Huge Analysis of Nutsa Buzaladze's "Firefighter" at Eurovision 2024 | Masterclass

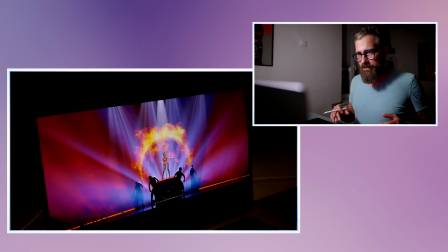(4:10)
She's rising, but it really works with the orchestration and so on when they keep it like this Lorin style.
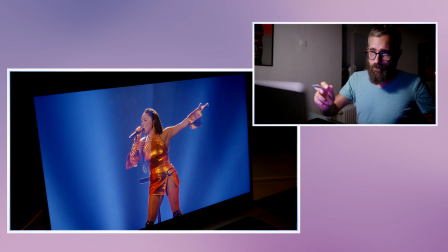(4:20)
Nice, overexposed arm. It was good. I like her dress.
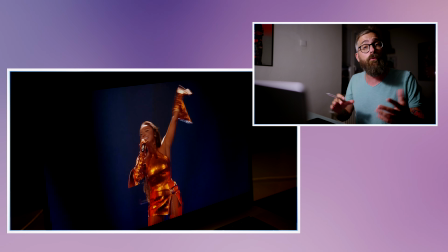(4:25)
Her dress is brilliant. Brilliant works. She looks like a Wonder Woman, Athena from the old Greece, whatever you would like.
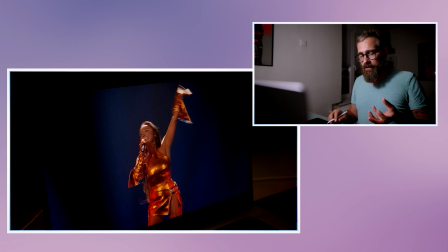(4:34)
I love it. It really explodes with her. It goes with the song, goes with her charisma, her energy, sexiness.
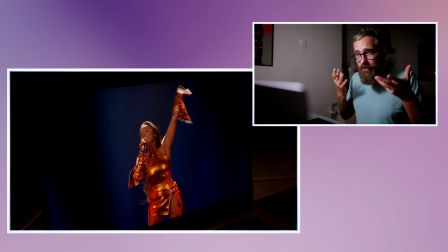(4:43)
It's all sold over there the right way. Exactly the right way.
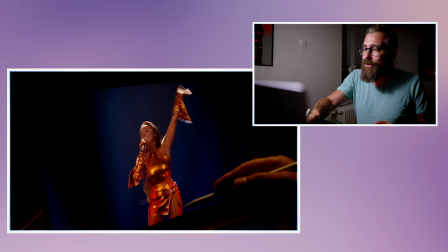(4:47)
It's not too much. It's not too less, even it's very short and so on. It doesn't feel cheap, which it's important.
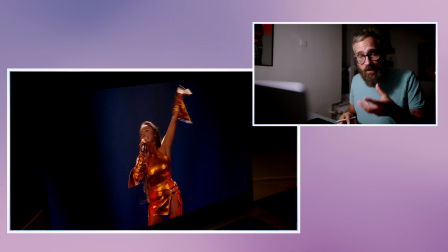(4:54)
If you do something like this,
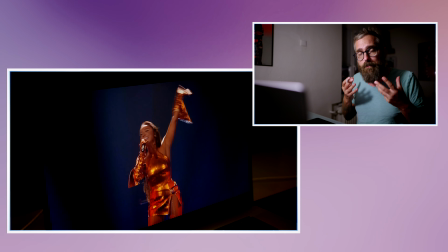(4:57)
make it look like a superhero, make it look somehow special, and then never comes the idea, this is like too much, too cheap, you know, this is what I love it.
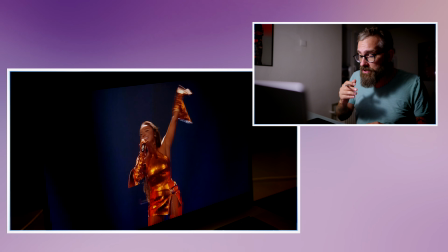(5:12)
I first of all, I love her performance also all the time, because it's very professional and it just goes with this.
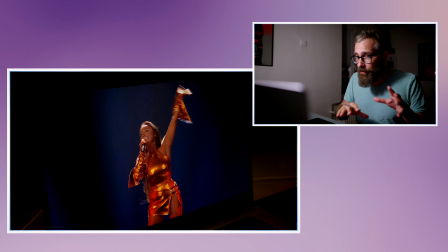(5:19)
We can question the song, it's like this Eurovision cliche mapping. At some point they didn't know what to do with it, but she worked very well.
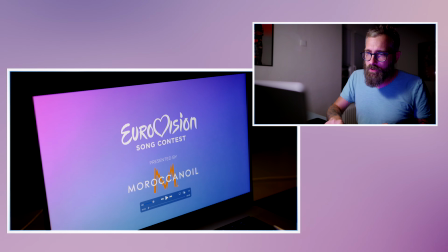(5:26)
But let's go to the start, and I will show you the first moment.
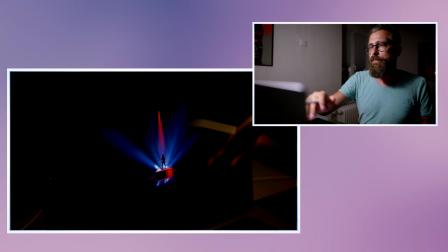(5:31)
First of all, this, I think I don't need to be in here for a long time, but I love it.
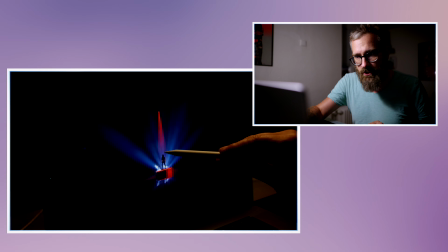(5:37)
First of all, I love this reflection. It feels filmic.
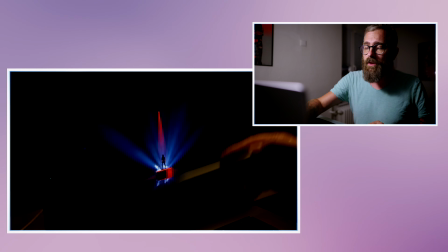(5:40)
It feels filmic very much with the red light, this like moving pedestal, let's say, focus on her, contra light.
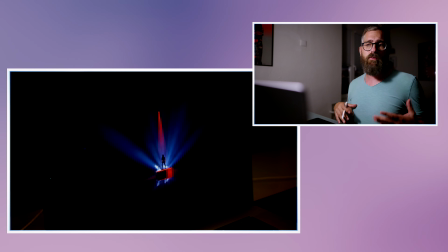(5:48)
She's a silhouette. It's very, very strong.
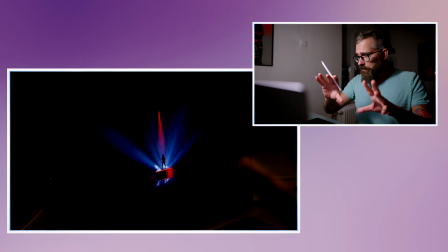(5:52)
And I like that they play with this, like the storm is coming with the ambient light strobing.
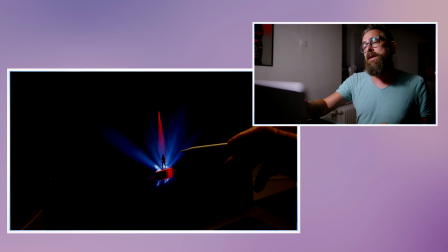(5:59)
And also what they will do, it's amazing transition to her face.
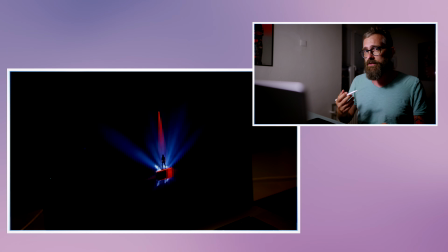(6:04)
I really love it, how smooth it is. And it says, tells you like, oh my God, this will be a very, very promising start.
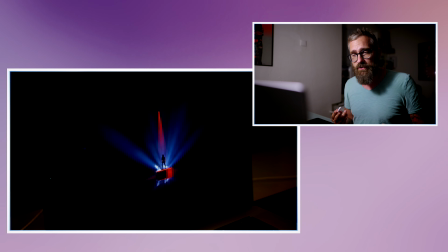(6:09)
A little bit reminds me of Iveta Mukuchyan's song in 2016.
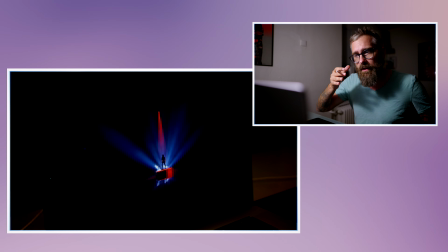(6:16)
A little bit. I was thinking like, oh, maybe this will be the new thing, you know?
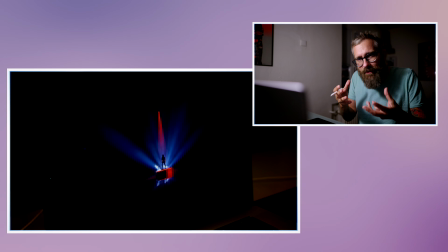(6:21)
This will be the new atmospheric, clever, simplistic staging, which I think this song actually could really stand.
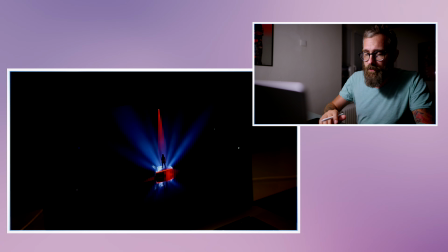(6:29)
But let's go. We move a little bit on. We have the storm, those lights working a little bit.
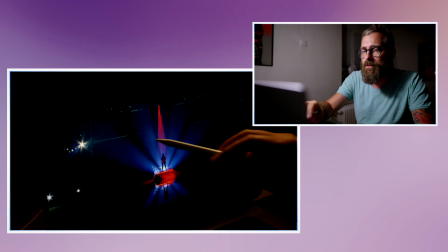(6:35)
Like now when I stop it, this is not pleasant, but it's in the movement.
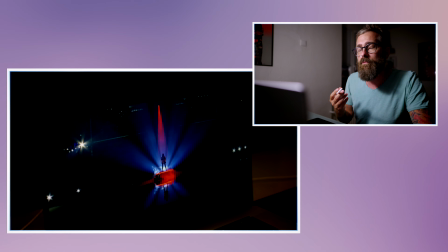(6:39)
All of those work supporting this feeling of the storm, bringing the atmosphere, setting up the rhythm, setting up your expectations.
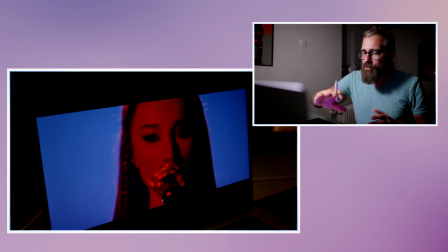(6:48)
Smooth transition.
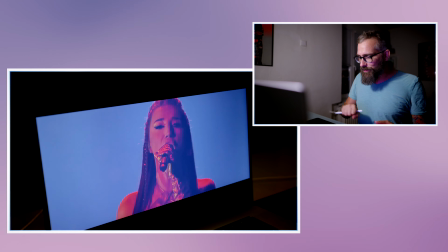(6:51)
You do it very easy, even like by human, just with one stick basically on the pult.
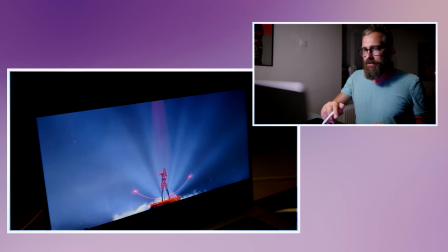(6:59)
The graphic goes.
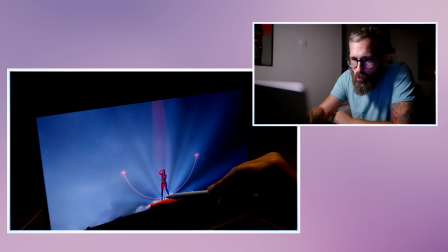(7:00)
What I don't like in here, but I know it's a principle because this is the hook when she goes up to hold her, security, safety reasons.
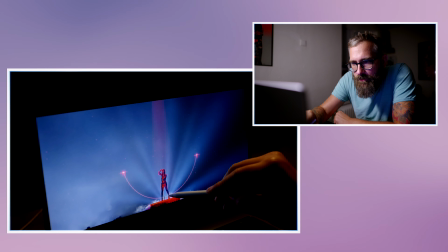(7:09)
But it drags my attention, it doesn't work.
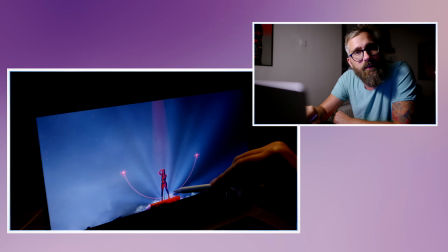(7:12)
It like they, in my opinion, they should work out how to hide it before they will prepare her to,
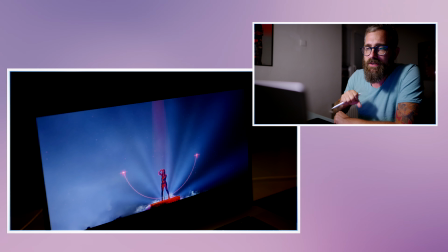(7:18)
you know, put her up, because this looks bad.
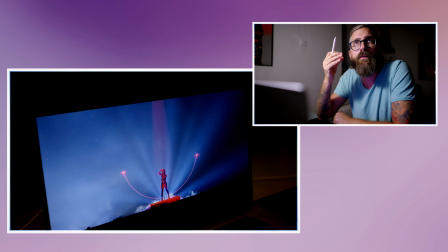(7:22)
I don't know if you were able in the live performance see it,
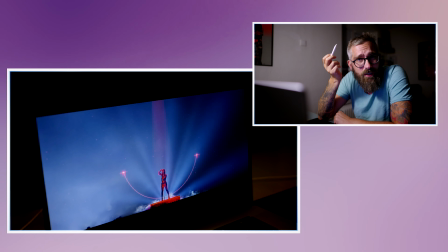(7:27)
but when I was watching it now after like several months, actually kind of, because I was also watching it because of the awards I'm doing,
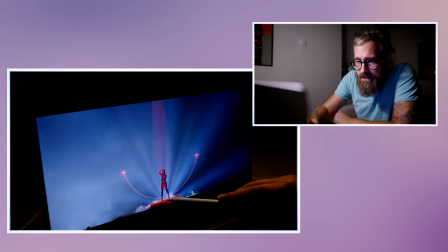(7:35)
we'll check the video, this is somehow it don't belong.
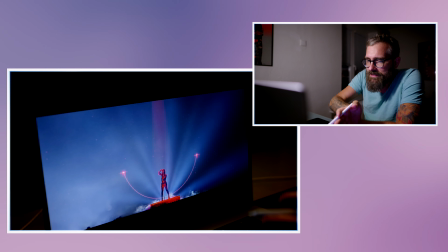(7:40)
It's not in exact ace. It's disturbing me.
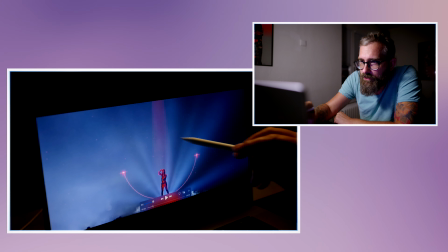(7:44)
But okay, it's a detail. The rest of the graphics, I really like how they play with the graphic.
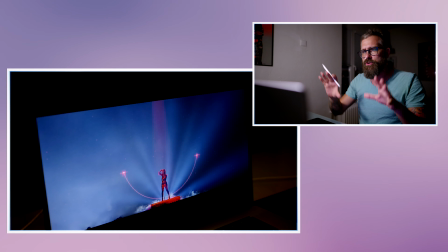(7:49)
They have the depth. The whole picture has a depth. I'm focused on her.
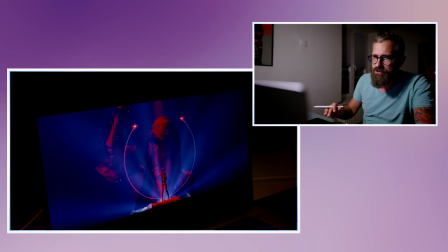(7:54)
The storm is there.
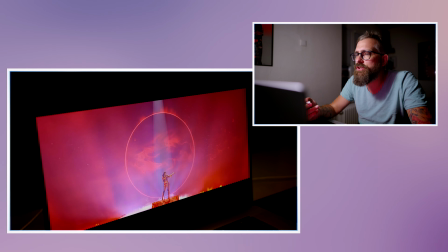(8:00)
This atmosphere. It's a cliche, but first goes there.
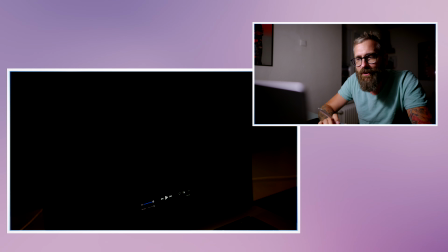(8:04)
In my opinion, it's a little bit, not shame, but it would be great that when this sound effect comes also for the first fire lead,
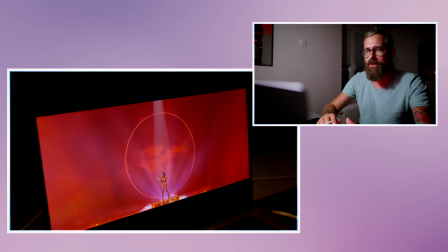(8:13)
that also it comes for the second one, but as a mirror, the movement, that there is nothing what to support, but it works.
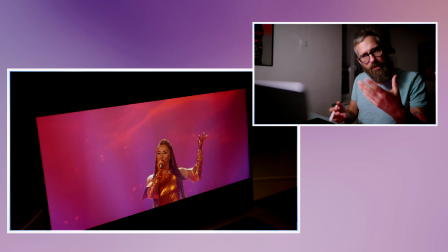(8:20)
I'm here, I'm sold.
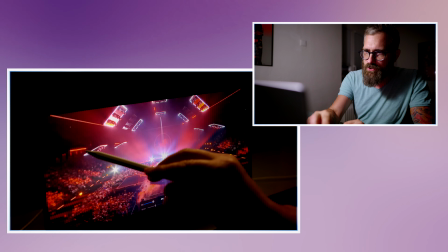(8:24)
This shot also, like, I really love how they used, what I loved on this stage in general,
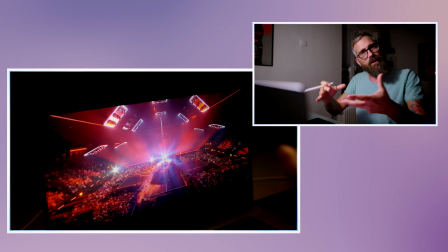(8:31)
that you could move those lights in different shapes, and they recreated the atmosphere, so you could reshape the arena,
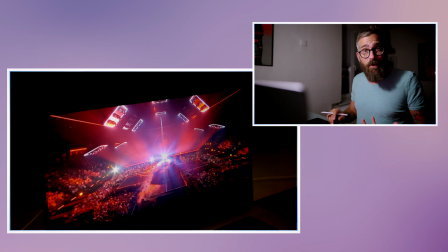(8:37)
you can bring different kind of pictures, different kind of visualization by very practical effects, which in my opinion, this was used brilliantly.
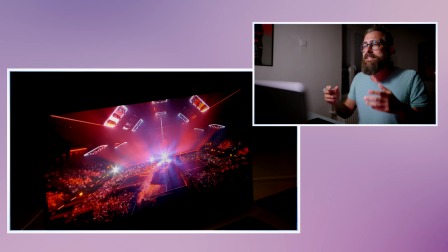(8:46)
Also with the atmosphere around here, only what I don't like on the staging in general,
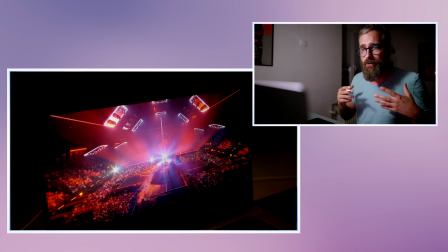(8:51)
and I think I can point out already in this picture, even though in here, your mind is still not into focusing on this because everything works really,
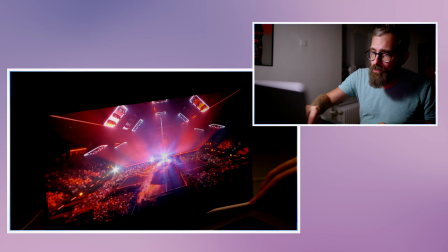(8:59)
really well, is that they shown the whole arena in here and you see so many empty places,
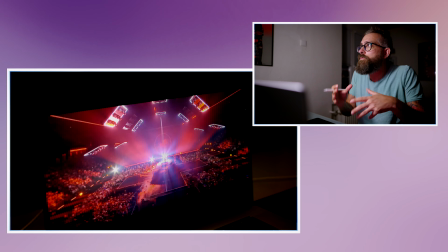(9:06)
basically don't look huge, big, how she's make it huge.
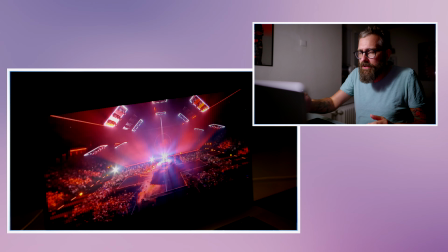(9:10)
They couldn't cover it up because they lit it up a lot.
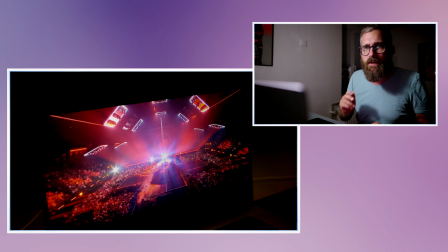(9:13)
In my opinion, they were using at some point too many wide shots when the biggest star is her in here.
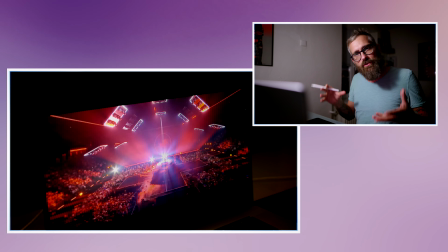(9:22)
And I know they wanted to sell the atmosphere of the song and so on, but after all,
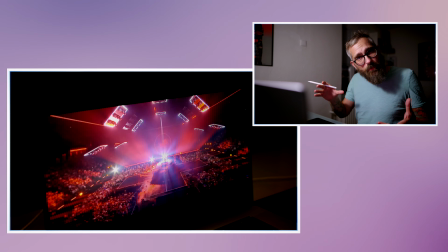(9:26)
the most pleasant shots are the ones which are more close up, more centric to her than the arena,
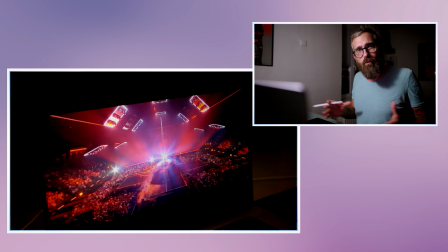(9:32)
even though I understand why they want to show it to make it bigger, but they didn't figure out how to make the arena bigger.
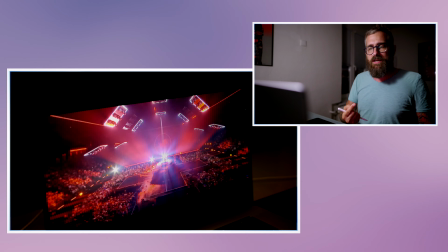(9:39)
In my opinion, they should use more of the shots from the opposite side with the Steadicam to show the really big ring of the arena,
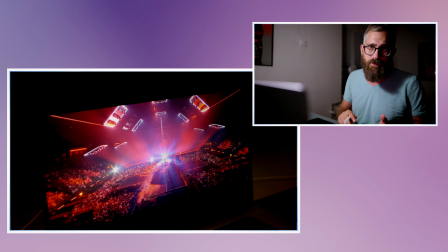(9:46)
because in here this looks small, empty, doesn't work really. Anyway, this still, I love this line beating also.
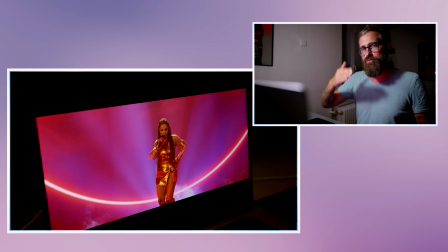(9:55)
like every rhythm, because this is a rhythm song, like you have different kind of like beats and those little clicks and so on.
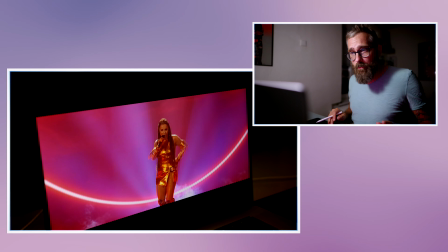(10:05)
Everything is supported well, so by picture your brain is there,
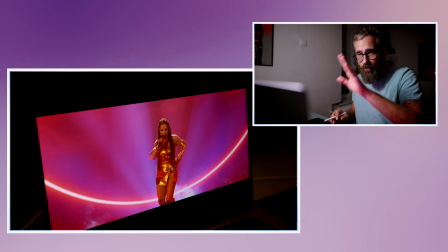(10:09)
everything is dancing how it should, and you can focus your eyes over there because everything else is supportive.
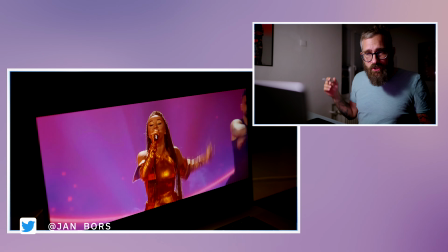(10:17)
The gestures, the choreography.
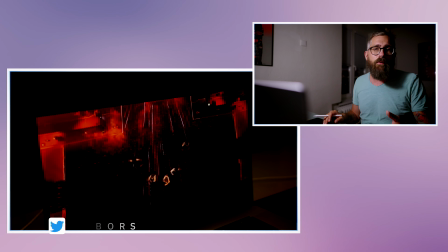(10:21)
Okay, now she's definitely not like amazing dancer.
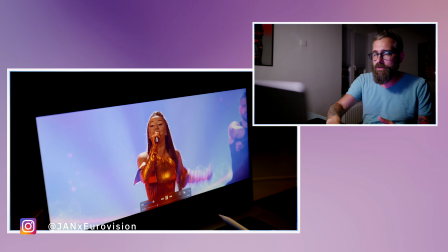(10:26)
You could see it in those first movements over here. That is like this more simplistic choreography.
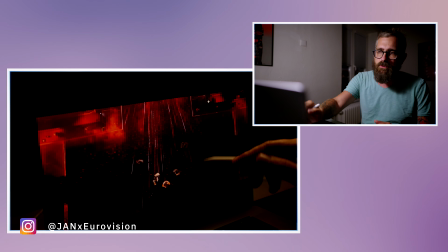(10:32)
They just want to fill the space. This shot is terrible because it looks you from it. It doesn't work.
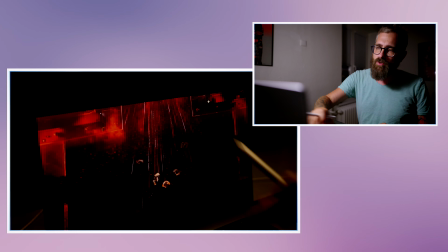(10:37)
It doesn't work for such moments. Of course, they want to transit to something else, but it's not that effective.
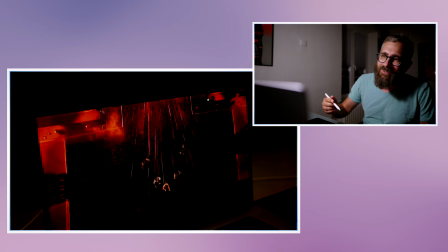(10:42)
I know they have graphics on the floor and so on. They wanted to show. It would work if they are here, but not when already they are here.
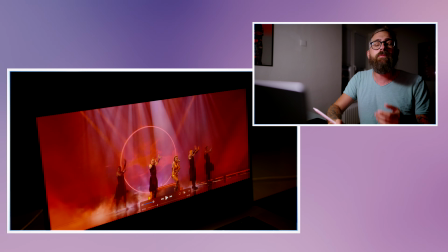(10:51)
It's unpleasant to watch. It's maybe a little detail, but this is one of those details, you know.
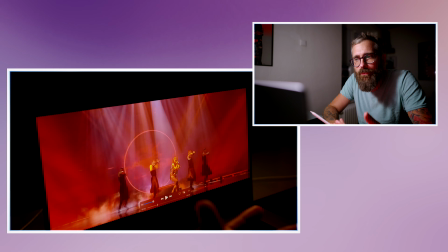(10:56)
And also the choreography, in my opinion, dancers, they're... I don't get why they needed to fill the stage.
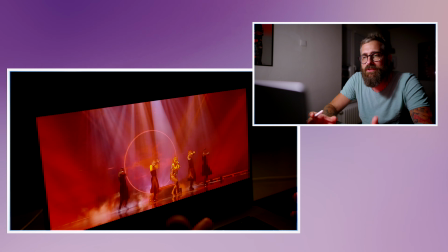(11:04)
She was enough to fill the stage. Sometimes this, even though they weren't dominant, they weren't there, basically.
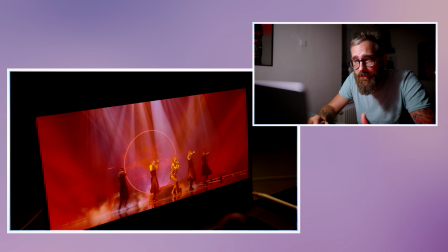(11:11)
You don't focus on them. They are not doing crazy stuff, which needs your attention. It's just not needed there.
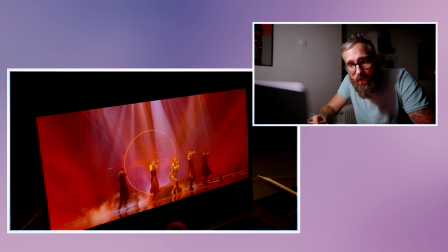(11:17)
I think they lost a focus with this.
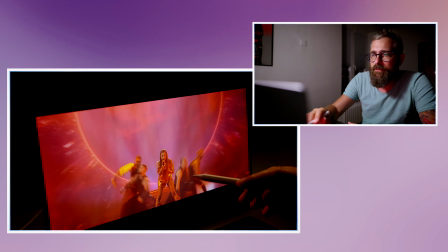(11:22)
Okay, they're doing, they're creating those cascades, but I want to see her.
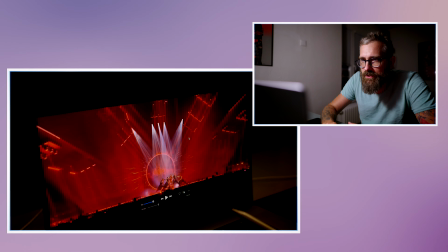(11:27)
I don't care. They, for example, they're using this shot. I love the light play.
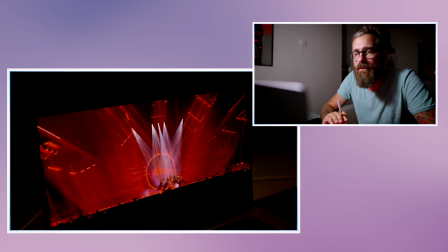(11:32)
I like how they use those boxes. They, by this, I think they did a very good shot.
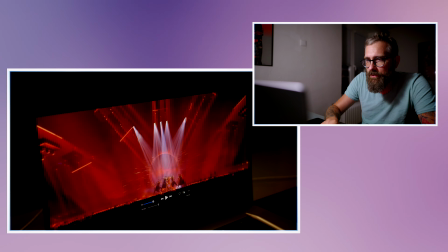(11:37)
They chose to do very non-centric shots also at some point. At some point they also did mistakes because they were using centrics when they weren't perfect.
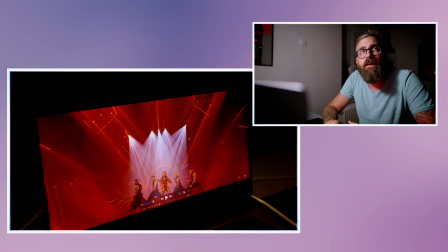(11:48)
Unnecessary. Unnecessary. They gave me the vibe from the beginning.
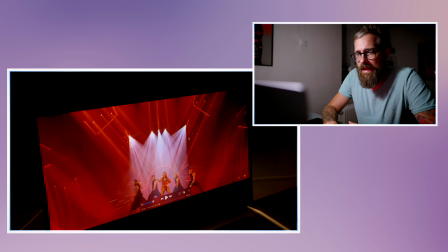(11:52)
It will be a strong woman song. And after all, it was more dancing song.